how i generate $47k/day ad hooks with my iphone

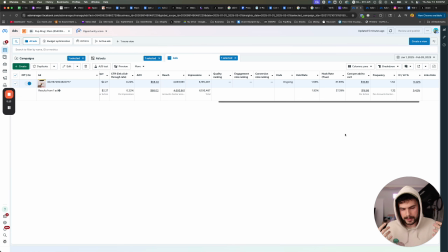247s
And if you cannot come up with a reason, you're going to need a better hook. One of the best ways to do this is to either foreshadow something to give them a reason to watch, like something is going to be happening, or other types of copy that are going to pique their curiosity.
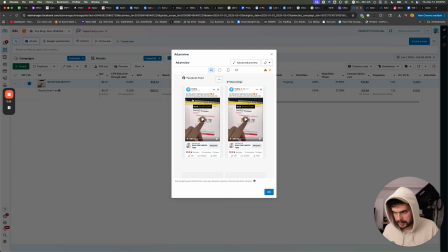262s
Let's go ahead and watch this one here, and you're going to see exactly what I mean.
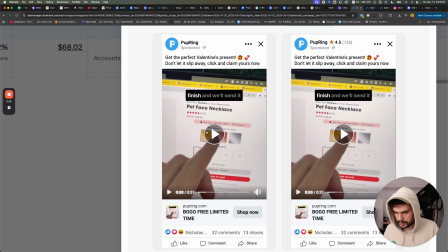266s
This is one of the hooks that have printed really well for us earlier this year for Valentine's Day.
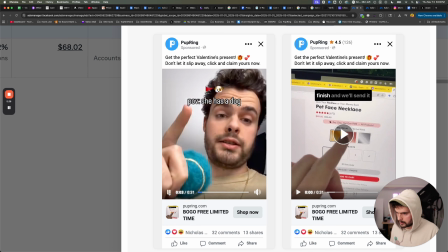271s If your girl has a dog, you're going to want to hear this. If your girl has a dog, you're going to want to hear this.
You can see all 3 elements in this piece of content playing together. We have copy over here that's saying POV, she has a dog. What this is doing, this is speaking to absolutely everybody who knows a female who has a dog.
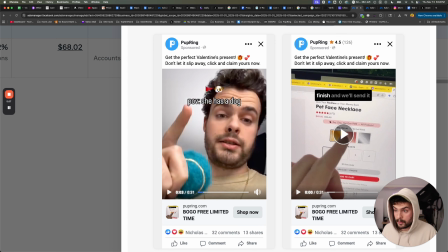289s
We also have this red flag emoji and this dog emoji. The red flag emoji, people are immediately wondering, well, what's the red flag? If my girl has a dog, what's the red flag? They're curious, right? So this here alone is making people want to keep watching to have a better understanding of, okay, my girl has a dog, what's the red flag?
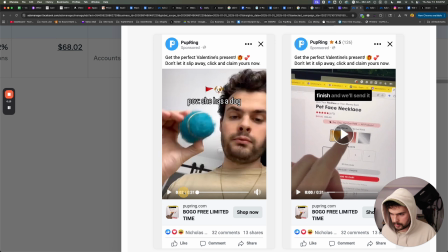309s
And you can see I'm also squeaking a ball here at the beginning.
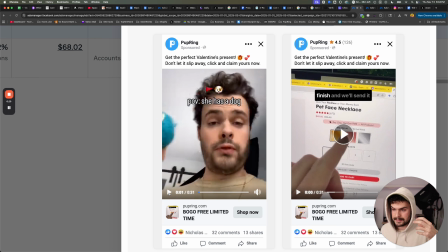313s
That's kind of a visual as well as an audio hook that's stopping people in their tracks.
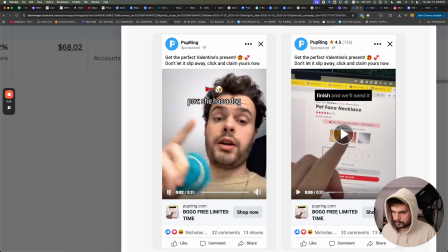319s Your girl has a dog, you're gonna wanna hear this.
And I'm directly calling out the target demographic within the first 3 seconds by literally telling people, if your girl has a dog, you're going to want to hear this.
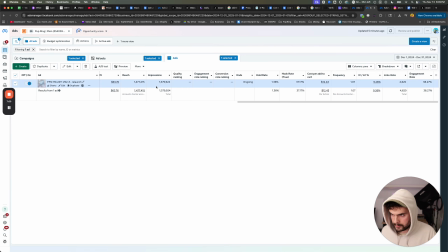329s
Let's take a look at a few more examples. This is another one that we've spent 6 figures on this over this last year.
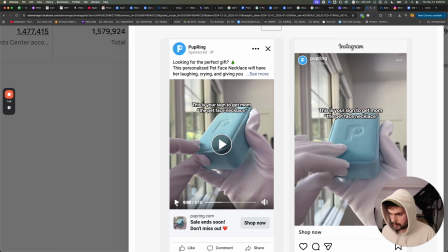336s
You can see this piece of content starts with a reaction. I'll go ahead and play it.
It's the most wonderful time.
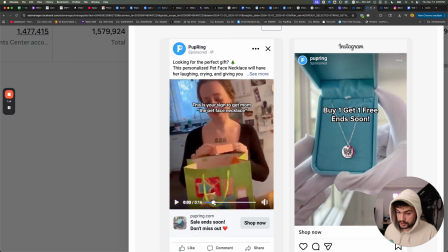344s
Right? So again, 3 seconds and then we're switching. And that's another big part of this that I want you guys to understand.
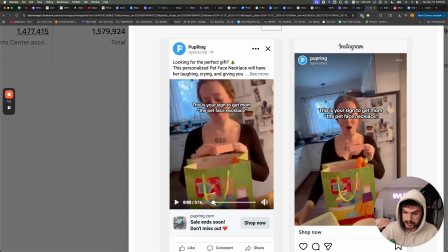350s
Your hook needs to last 3 seconds and then you want to switch it. There's a psychological switch there that after 3 seconds happens.
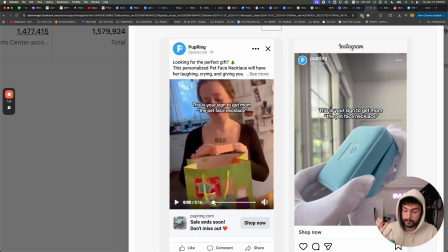357s
And if you can switch right out of your hook within 3 seconds to showcasing something else that's visually tying into the narrative that you're playing,
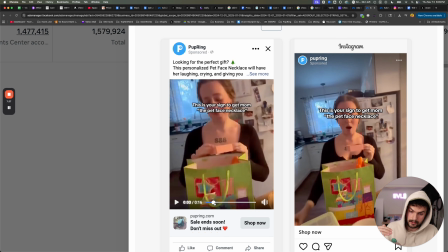365s
you're going to have a significantly higher retention rate. If your hook lasts significantly longer, it's going to potentially be dropping off more and you're going to have a lower hook rate.
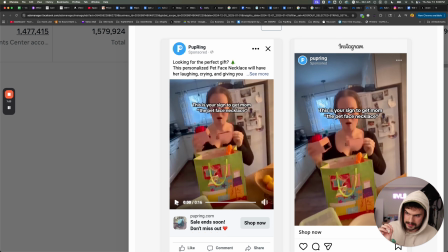374s
I want to touch a little bit on the copy that is being used here. You can see we're saying this is your sign to get mom the pet face necklace.
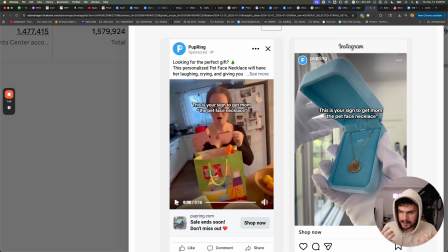380s
Now, the curiosity that this is invoking is what's in quotation marks, the pet face necklace.
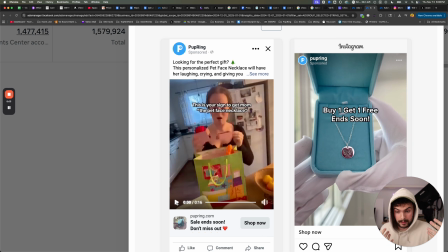386s
Well, what is the pet face necklace? One might wonder, right? We can see we have this girl that is reacting here.
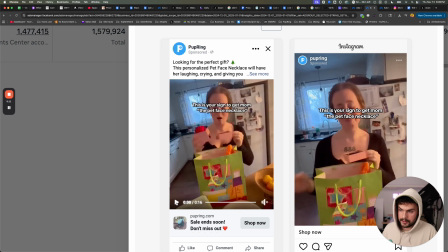392s
This is a great example of a really good reaction hook. You can see how she's very genuinely reacting.
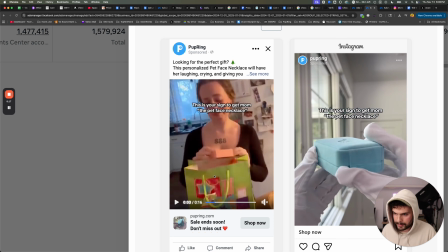399s
Now, I found that these work best when they're shot super candid.
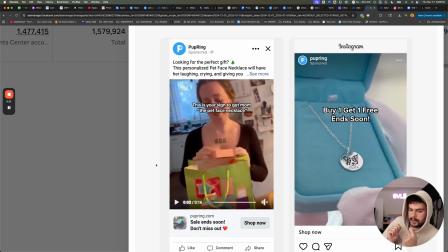403s
If you can make it look like somebody is literally in a fucking corner shooting the shot of somebody reacting to it,
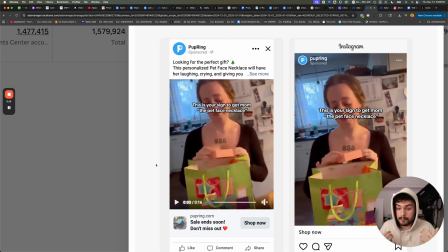409s
that's going to make it seem a lot better, a lot more real, and people are going to resonate with it a lot more.
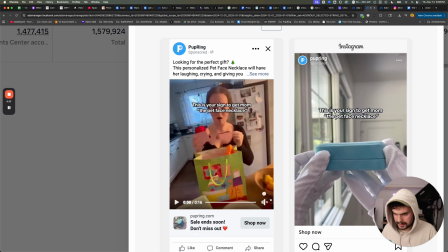414s
And you can see that the audio that we're utilizing here is just Christmas music in the background, right?
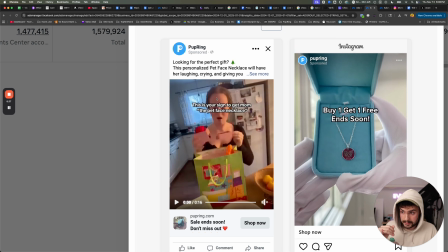419s
So we're creating curiosity with the text that we have on screen.
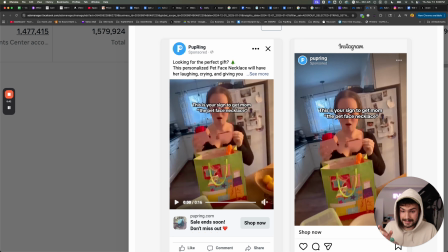422s
We're emphasizing that curiosity by showcasing a gift, a reaction of a gift that's being given.
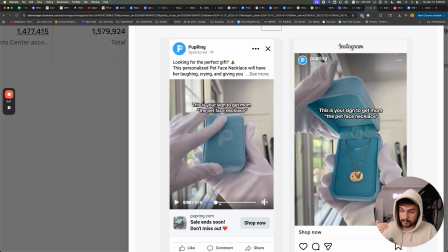428s
And then after 3 seconds, we're jumping into the bulk of the content, which is clear product showcase in our case here.
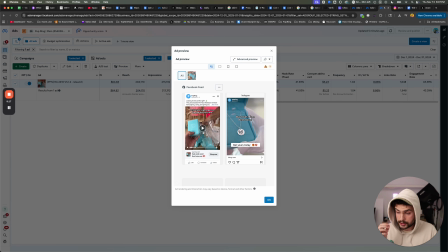434s
Let's dive into this third example here that's going to be showcasing you a perfect example of a movement hook.
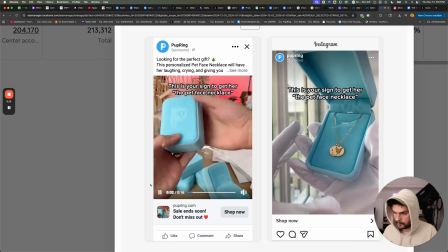440s Every once in a while, if you're really lucky, you might.
Right?
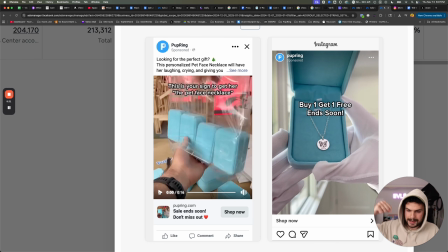444s
So first 3 seconds, look at what we're doing. We're shaking a bag that has a bunch of boxes and those boxes are falling out.
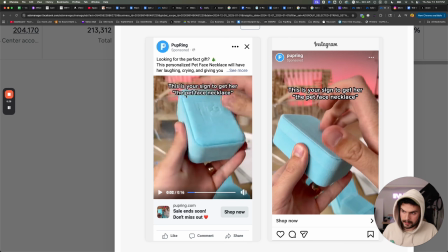451s Every once in a while, if you're really...
Again, look at the copy. This is your sign to get her the pet face necklace.
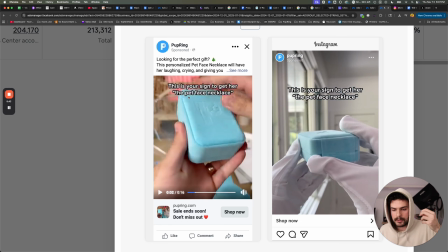457s
Well, what is the pet face necklace? Gives them curiosity, makes them want to see more.
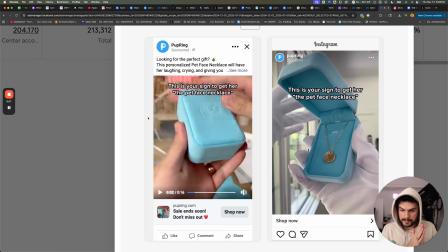462s
Before we go into the settings that you want to be utilizing on your phone to shoot this type of content,
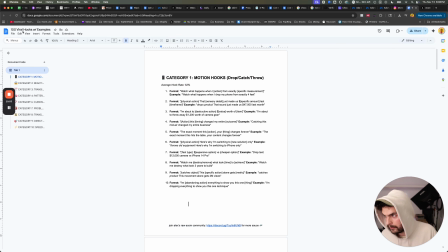467s
if you guys want to actually get 100 viral hook examples here, both the format and example, shoot me a message on Instagram. Just literally send me a message on Instagram. I will send you this file.
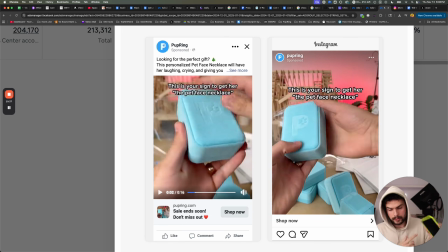479s
Now, the settings that I like to utilize on my phone to shoot really good hooks is as follows.
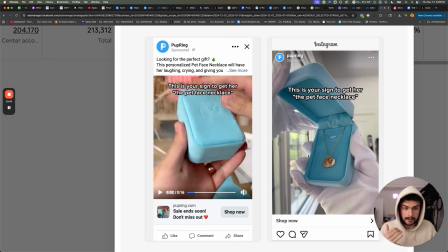483s
I like to shoot at 4K at 30 frames per second, not 24, not 60, 30.
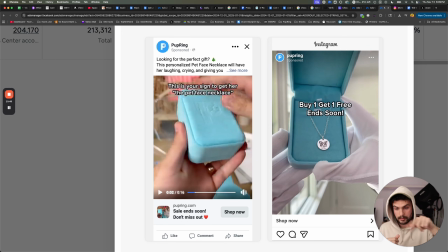489s
I like to have grid lock on. This is going to show you the grid on the screen. I like to have exposure locked.